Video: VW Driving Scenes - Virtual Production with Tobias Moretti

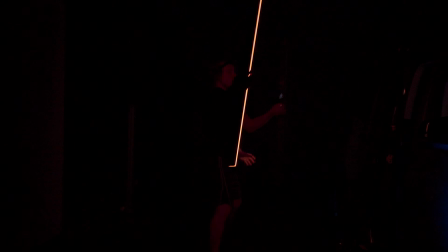(0:00)
Car chases, reflections, lightsabers, and dogs. What more do you need in a behind-the-scenes video?
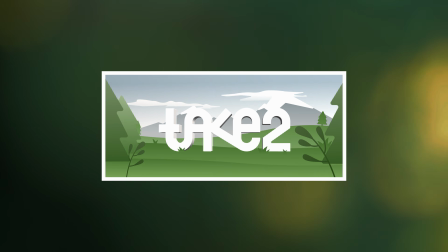Volkswagen Commercial Vehicles recently released their latest ad, produced by WUGER and starring the one and only Tobias Moretti.
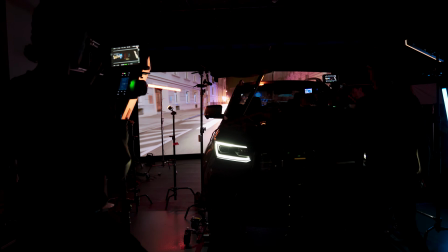(0:21)
And we are happy to share that some of the crucial driving scenes of the ad were filmed right here at Take-Two Studios. In case you haven't seen the commercial yet, do check it out after this video. The link's below. WUGER, a full-service agency based in Salzburg, was looking to film some dynamic nighttime driving scenes with not only one or two,
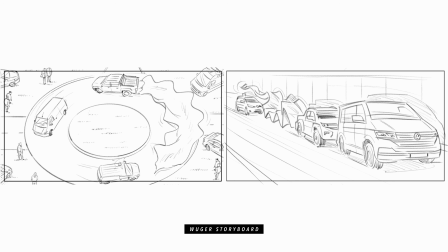(0:45)
but 3 different cars, including a chase scene and a scene where a car is driving down steps.
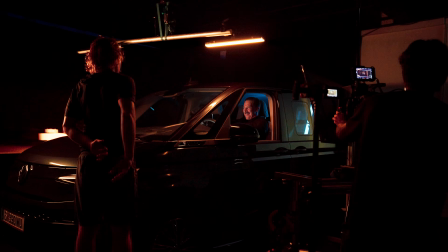(0:53)
And where better to do that than in the controlled environment of a virtual production studio?
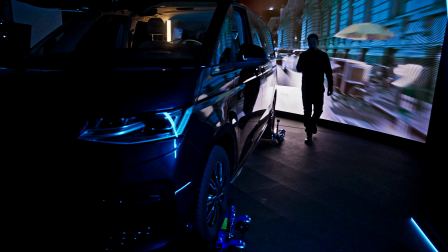(1:02)
At Take-Two Studios, WUGER was able to shoot all these nighttime driving scenes during the day, allowing their entire team to have normal working hours and without the need to block streets for longer than absolutely necessary, nor the potential logistics and safety issues that can arise from a driving scene.
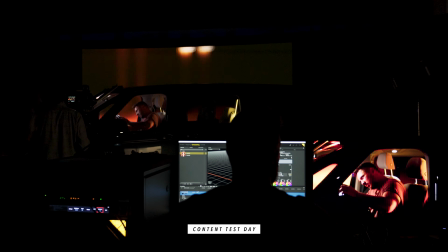(1:20)
And a small fun fact, this was the very first production that took place at our studios, even before we officially opened our doors last October. Now, don't go anywhere as we look into the VP setup as well as some personal highlights of this shoot.
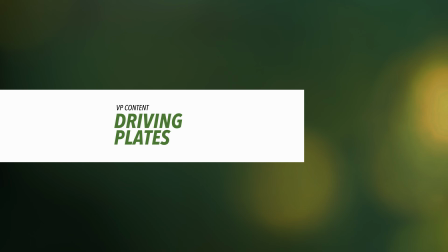This project required a specific type of content, driving plates.
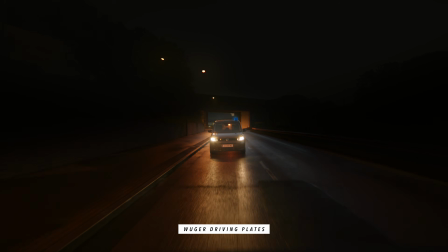(1:48)
Driving plates are 2D videos captured from the perspective of someone inside a car.
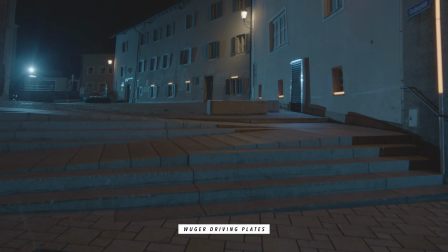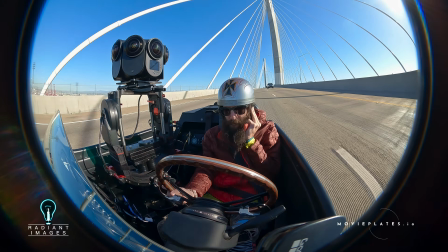(1:58)
This is filmed by having cameras, often even 360-degree cameras, fixed onto a car that then drives on the desired location.
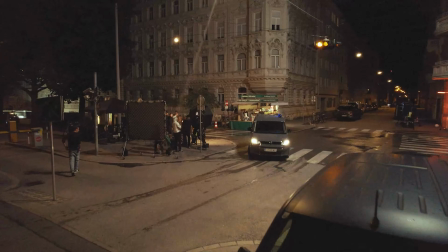(2:08)
For this production, a team from WUGER drove around the streets of Salzburg to capture all the shots they needed, including their stunt shots and driving plates.
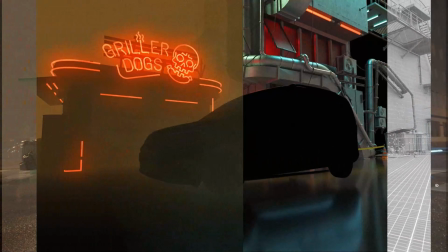(2:17)
And using VFX gave the footage its dreamlike neon aesthetic. Filming with 2D driving plates is fairly simple and does not require camera tracking.
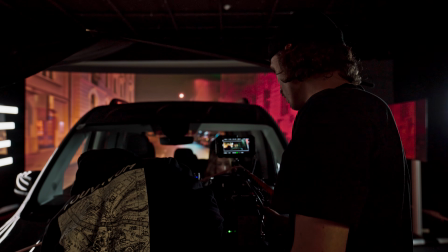(2:30)
It is, however, crucial that the perspective of the footage is aligned with the perspective of the camera.
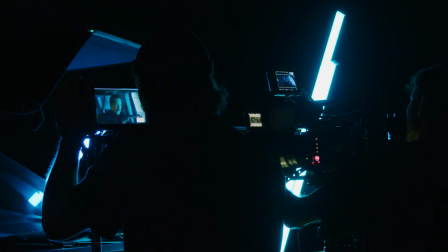(2:36)
And while the camera does not have to be static, how much you can move the camera depends on the footage you are using.
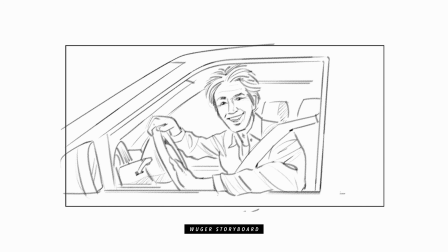(2:44)
This is why it is so important to discuss and plan the angles of each shot with the VP supervisor during pre-production, ensuring that there are no surprises when you walk on set.
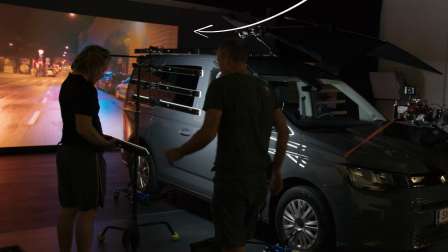(2:55)
Once you are filming, you can move the video, enlarge it or even rotate it in the case of 360-degree footage,
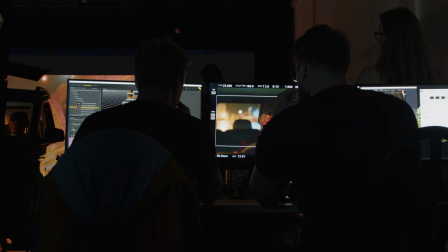(3:02)
making on-set adjustments simple and effective with the aid of our in-house volume operator and VP supervisor. Now that we have covered the basic setup behind this shoot, let's look into some of its highlights.
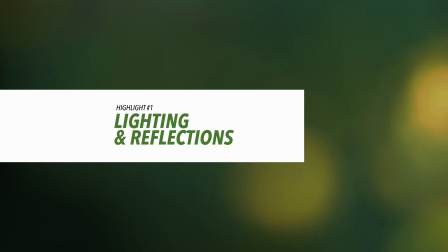When working with virtual production, reflections and light play a crucial role in merging the real and the virtual.
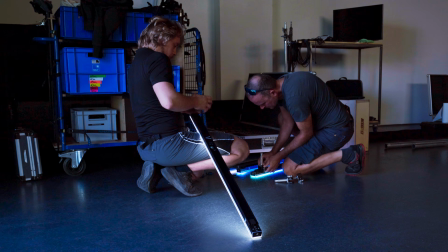(3:29)
The lighting team, Robert and Ben, did an incredible job creating realistic lighting to match the video footage being played on the wall.
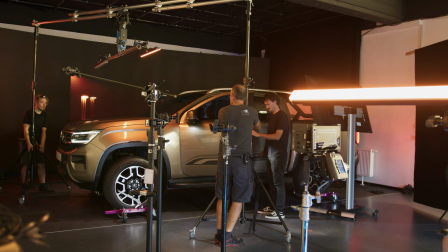(3:37)
Whether they were rigging up lights or moving them by hand,
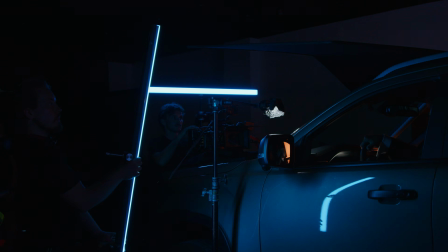(3:41)
their work added that essential touch of realism that makes you feel like you're right there on location. We also made sure that the cars were getting the right amount of reflections in all
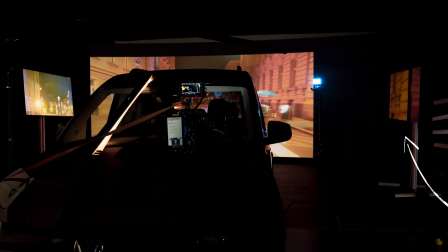(3:54)
the right places by complementing the LED volume with 2 screens,
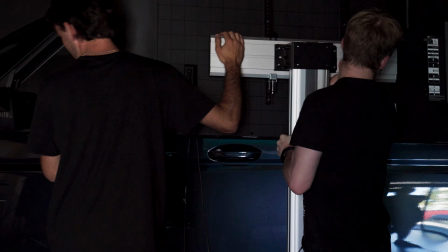(3:58)
which we placed around the car as we changed its position.
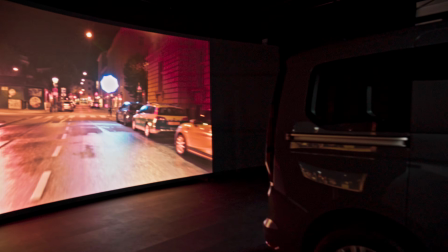(4:02)
The LED wall and the extra screens were playing the same video footage, adding to the realism of the scene.